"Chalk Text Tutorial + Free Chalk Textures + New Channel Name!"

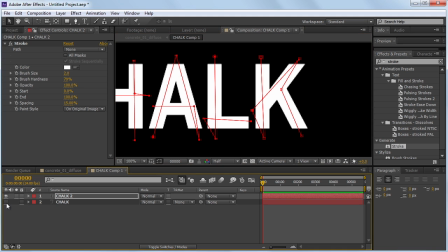[3:44]
gonna go ahead and turn off our bottom one for now so I'm gonna click our chalk to go to the stroke effect click all masks and changes to on transparent and that way it gets rid of the text but if we
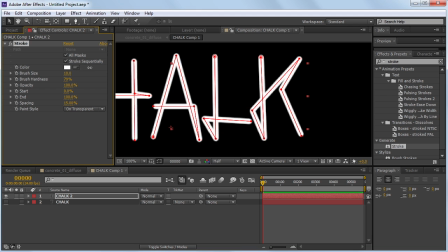[3:58]
increase this brush size then we see the stroke and
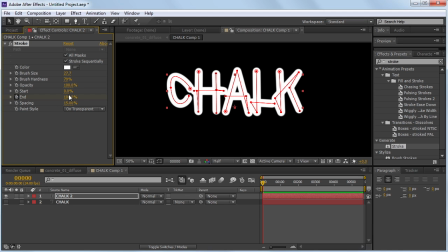[4:04]
right now the end is set to 100% so let's go ahead and set a keyframe put this down at zero move ahead a couple frames
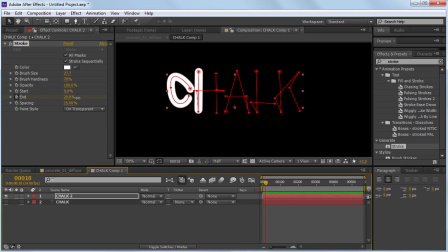[4:12]
and let's change this back to 100 if you hit
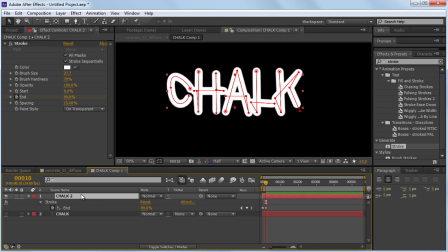[4:17]
you on the keyboard I'll bring up the keyframes and you could change the spacing a little bit if you want but as you can see now this is animated on and off and
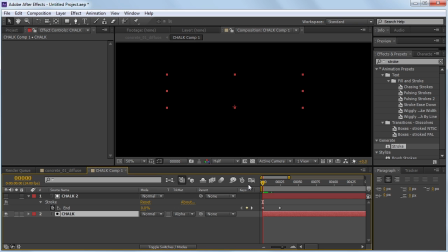[4:29]
we can take this bottom layer and change the transfer mode to alpha matte and that way as the animation progresses the text is being written on and you can see you can make some fine tunings here now
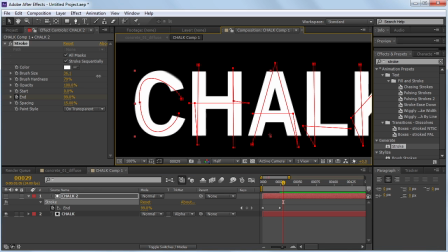[4:37]
that you can actually see it you can increase the brush size just
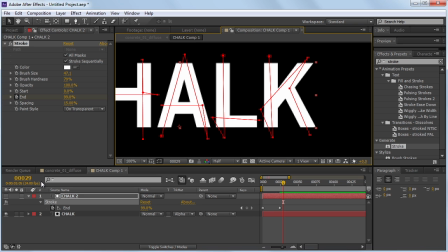[4:46]
make sure nothing's getting cut off though it won't matter too much since it's going to be pretty grungy in the previous comp so let's go ahead and jump back to that other composition real quick and let's go to the project
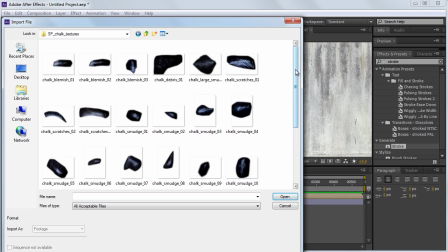[4:55]
tab and double click and we're going to go to the chalk textures folder and we're going to go to the bottom and there's this chalk texture that we're going to bring out and
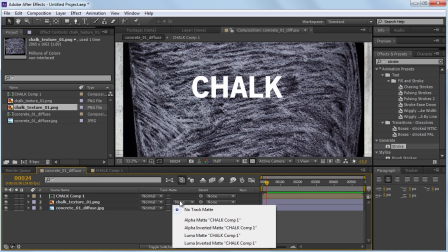[5:03]
we'll bring it right underneath our text composition and change the track matte to alpha matte and change the transfer mode
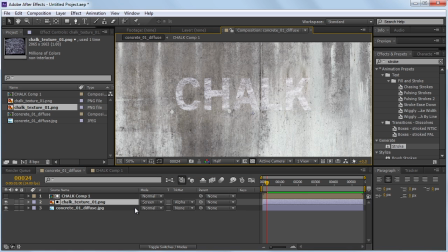[5:10]
to screen and now it's using the shape of the text to outline the chalk and if we zoom in a little bit and go to the front we can see our animation there and that's the main idea
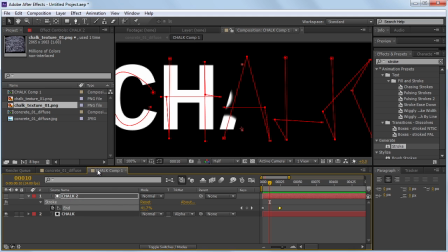[5:21]
we can speed it up a little bit if
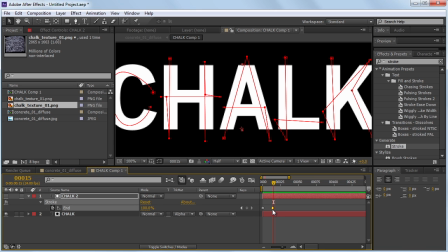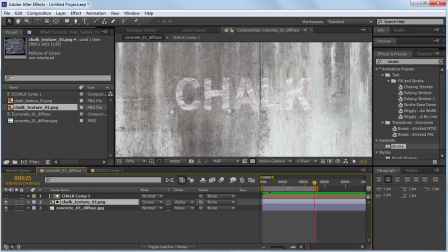[5:30]
you go a little bit past your animation then hit n it'll bring the composition to that point and what we can do is sort of
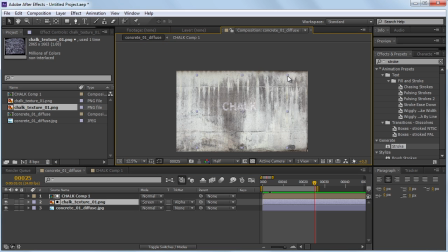[5:37]
scale down the chalk since it's a little bit big and since we have a pretty good amount of room to play with with this texture just sort of
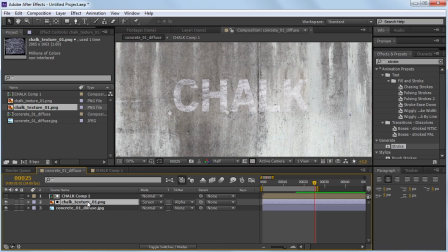[5:44]
depends on what scale you want the chalk I think it looks good a little bit smaller and if we wanted to bump it up a little bit we can go to effect color correction curves or levels and just sort of play with this a little bit and
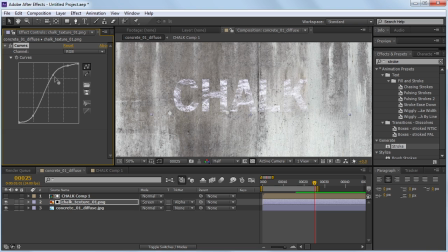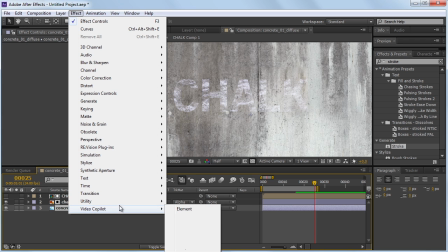[6:07]
maybe even toning down the concrete a little bit so that there's that contrast and
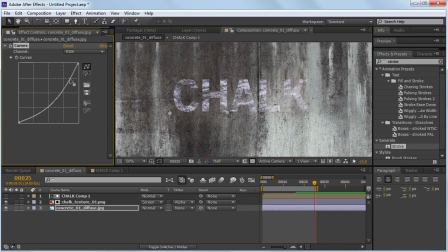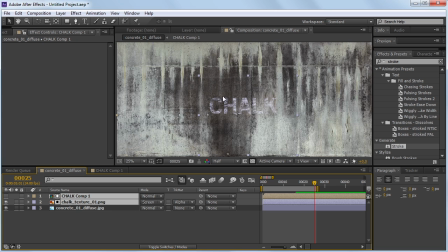[6:21]
then I think what I did is actually moved the chalk and the texture into this black area so that you can see it in
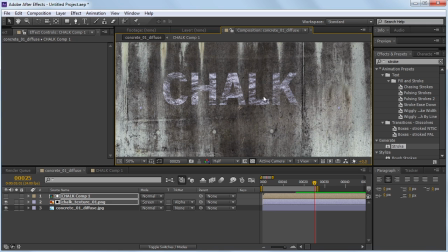[6:30]
this case if you're doing white chalk you're gonna want to avoid the white on white and
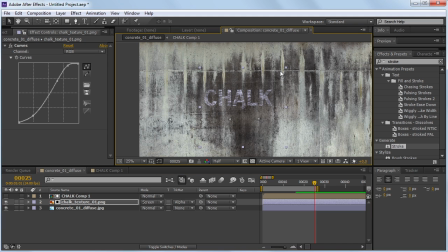[6:38]
we could even squeeze this down so it looks less horizontal so
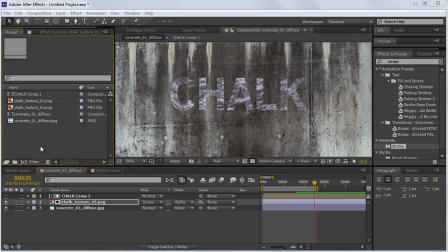[6:49]
from here is just the fun part we can go to the project tab again and just sort of import whatever chalk texture we want to make it look a little bit more natural. We can take this large chalk smudge and bring it out and
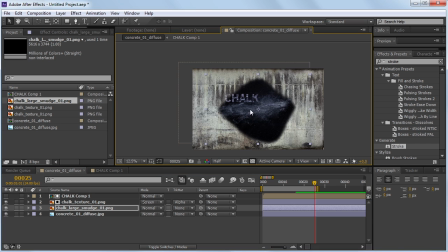[7:05]
these are pretty big so you can scale them down and they're somewhat feathered a little bit sometimes an additional mask can help
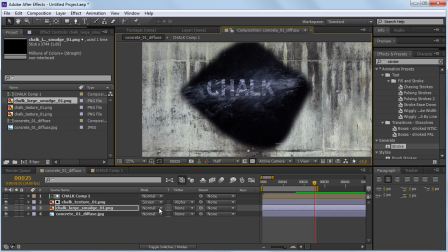[7:11]
out but just sort of place it behind it and set that to screen and that way it just looks
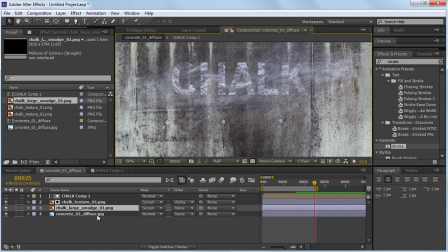[7:18]
a little bit more organic and what you can do is either take a curves and crush it down or you take the opacity and just turn it down and you can definitely do a mix of both